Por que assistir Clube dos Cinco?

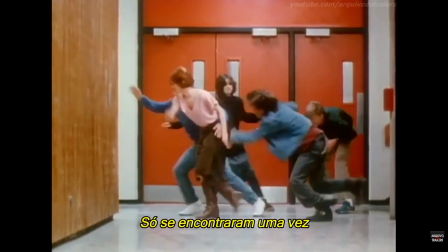The Breakfast Club. They only met once. I don't want to be alone anymore.
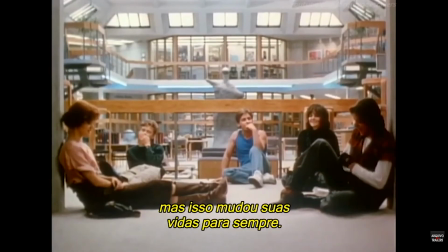You don't have to be. But it changed their lives forever.
Não se esqueça de mim. É isso que diz a principal música do filme Clube dos Cinco. E realmente não dá pra esquecer dessa história e desses personagens. Lançado em 1985,
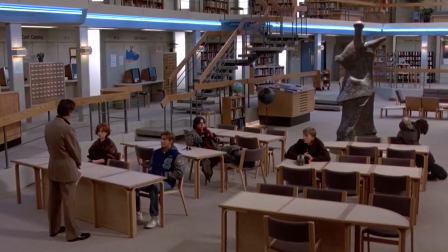escrito e dirigido pelo maravilhoso John Hughes, A gente acompanha cinco adolescentes que estão em detenção numa manhã de sábado.
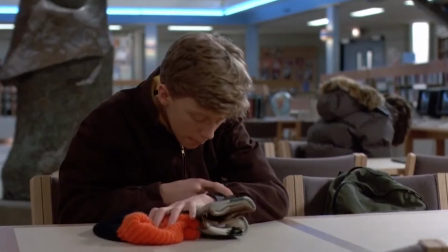É uma situação típica de produções dos Estados Unidos,
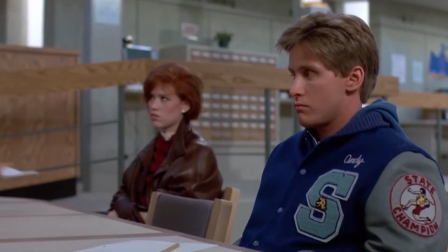aquele cenário de escola como pano de fundo e essa espécie de castigo que é sempre dada para os alunos que fazem algo que é visto como errado.
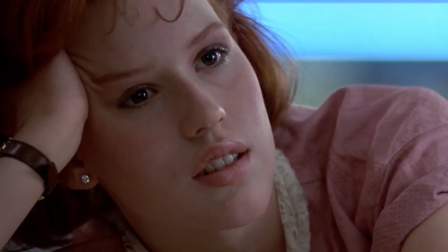São cinco jovens completamente diferentes, de grupos distintos dentro da escola e que são colocados em uma espécie de confinamento numa biblioteca.
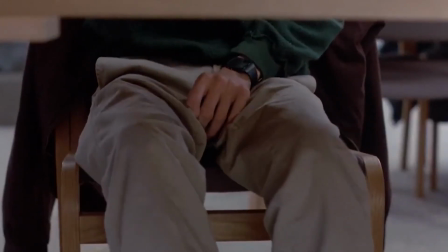Não podem sair dali por oito horas e ainda devem escrever uma redação sobre quem acham que são.
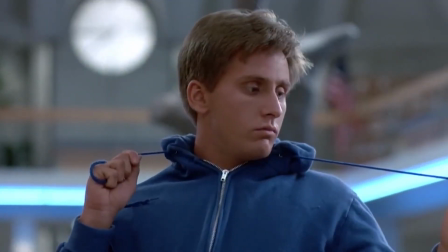Pessoas diferentes, colocadas juntas num mesmo lugar, é praticamente sinônimo de conflito. E é assim que começa essa história. Uma das coisas que eu mais gosto em Clube dos Cinco é da simplicidade como o filme foi pensado. Não tem nada de genial, nenhum plano inovador, nenhum movimento de câmera incrível. Nada que roube a atenção da história, dos personagens, da mensagem que o filme passa. Ainda assim, tem cenas que se tornaram clássicas, justamente porque ficam na memória pela emoção que a gente sente enquanto vê aquilo dali na tela.
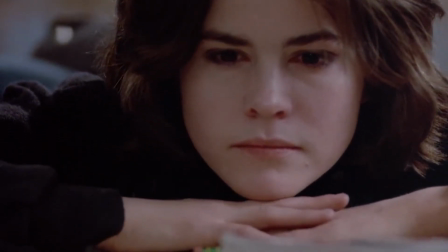Grande parte do filme é feita com planos mais fechados no rosto dos personagens, um pouco mais próximo deles,
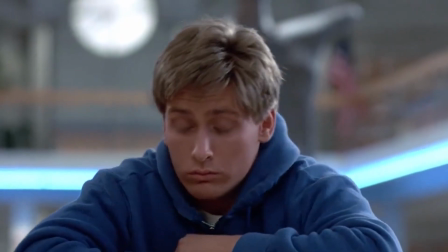o que dá uma ideia de prisão, mas também reforça as individualidades de cada um.
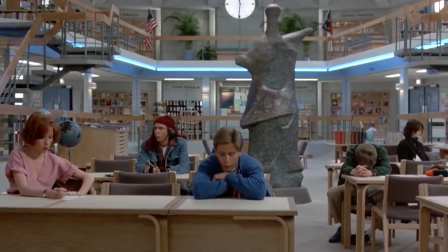Quando a figura do diretor da escola está presente na sala, Aí a gente vê um plano mais aberto,
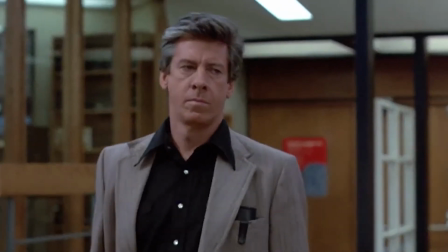colocando cinco jovens juntos contra o diretor isolado.
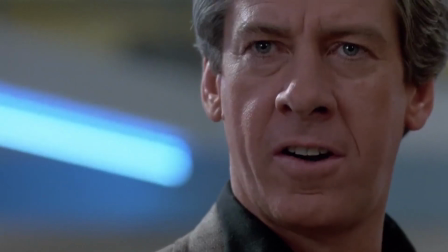Tem também o uso de alguns planos que reforçam a posição superior tanto do diretor quanto dos pais com relação aos adolescentes.
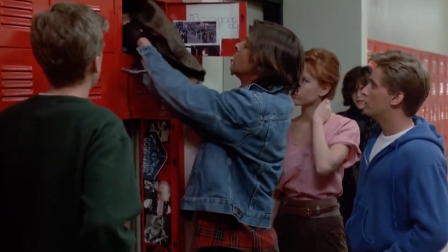Na medida que a história se desenvolve, planos conjuntos dos personagens se tornam mais frequentes, indicando a relação que eles começaram a construir ali.
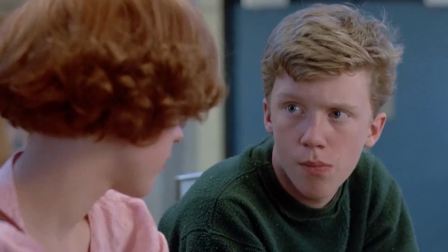Essas são escolhas estéticas recorrentes nesse filme, que reforçam muito bem a trama e a mensagem escritas por John Hughes.
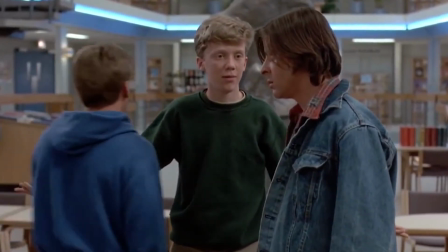E é bom lembrar que essa história é toda criada com base em estereótipos.
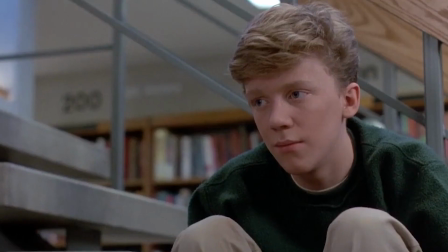A Patricinha, o atleta, o nerd, a emo e o maloqueiro.
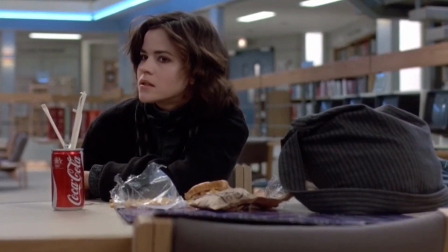A gente percebe isso visualmente e também nas conversas dos personagens.
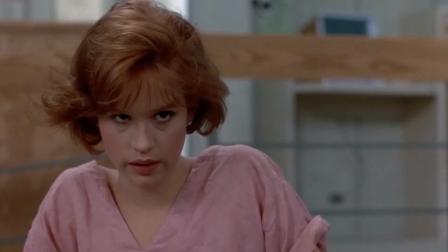Apesar disso, esse tempo que eles passam juntos na biblioteca serve como uma chance de desconstrução,
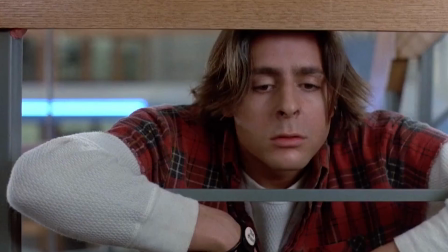de conhecer outras realidades e de sair dessa bolha social que eles vivem dentro da escola.
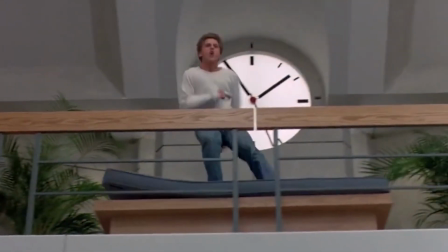Aparentemente, oito horas é pouco tempo, mas com certeza dá pra gerar muita transformação.
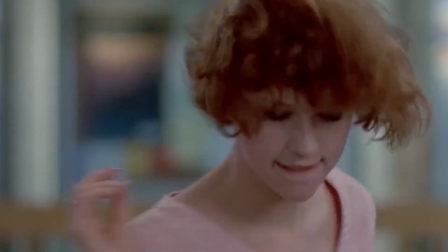E eu adoro as cenas em que eles estão dançando juntos ou descobrindo um pouco mais da história um do outro,
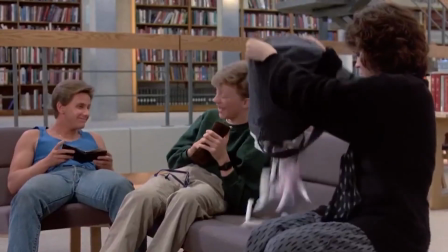porque isso representa muito bem esse momento da adolescência em que você tá fazendo novas amizades,
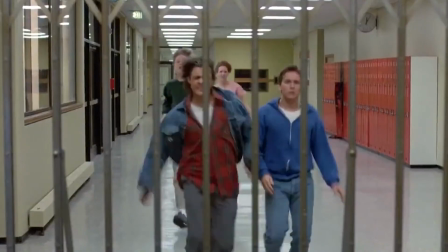descobrindo outras possibilidades com relação a quem você é e a quais relações você pode construir. Sempre que eu vejo esse filme, eu fico pensando em como seria o encontro deles no próximo dia de aula. Segunda-feira de manhã, eles se esbarram no corredor. E aí, vamos cumprimentar? Vamos seguir a orar e fingir que nada aconteceu no final de semana?
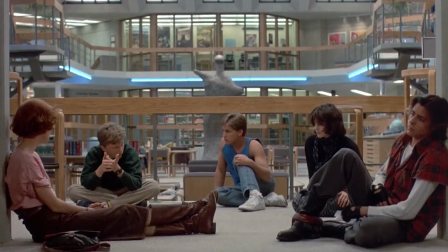Eles até conversam sobre isso em uma cena que, pra mim, é uma das mais bonitas e marcantes do filme. Eu sempre choro com os relatos desse momento, principalmente porque mostram que todos enfrentam alguma dificuldade, problema, tristeza.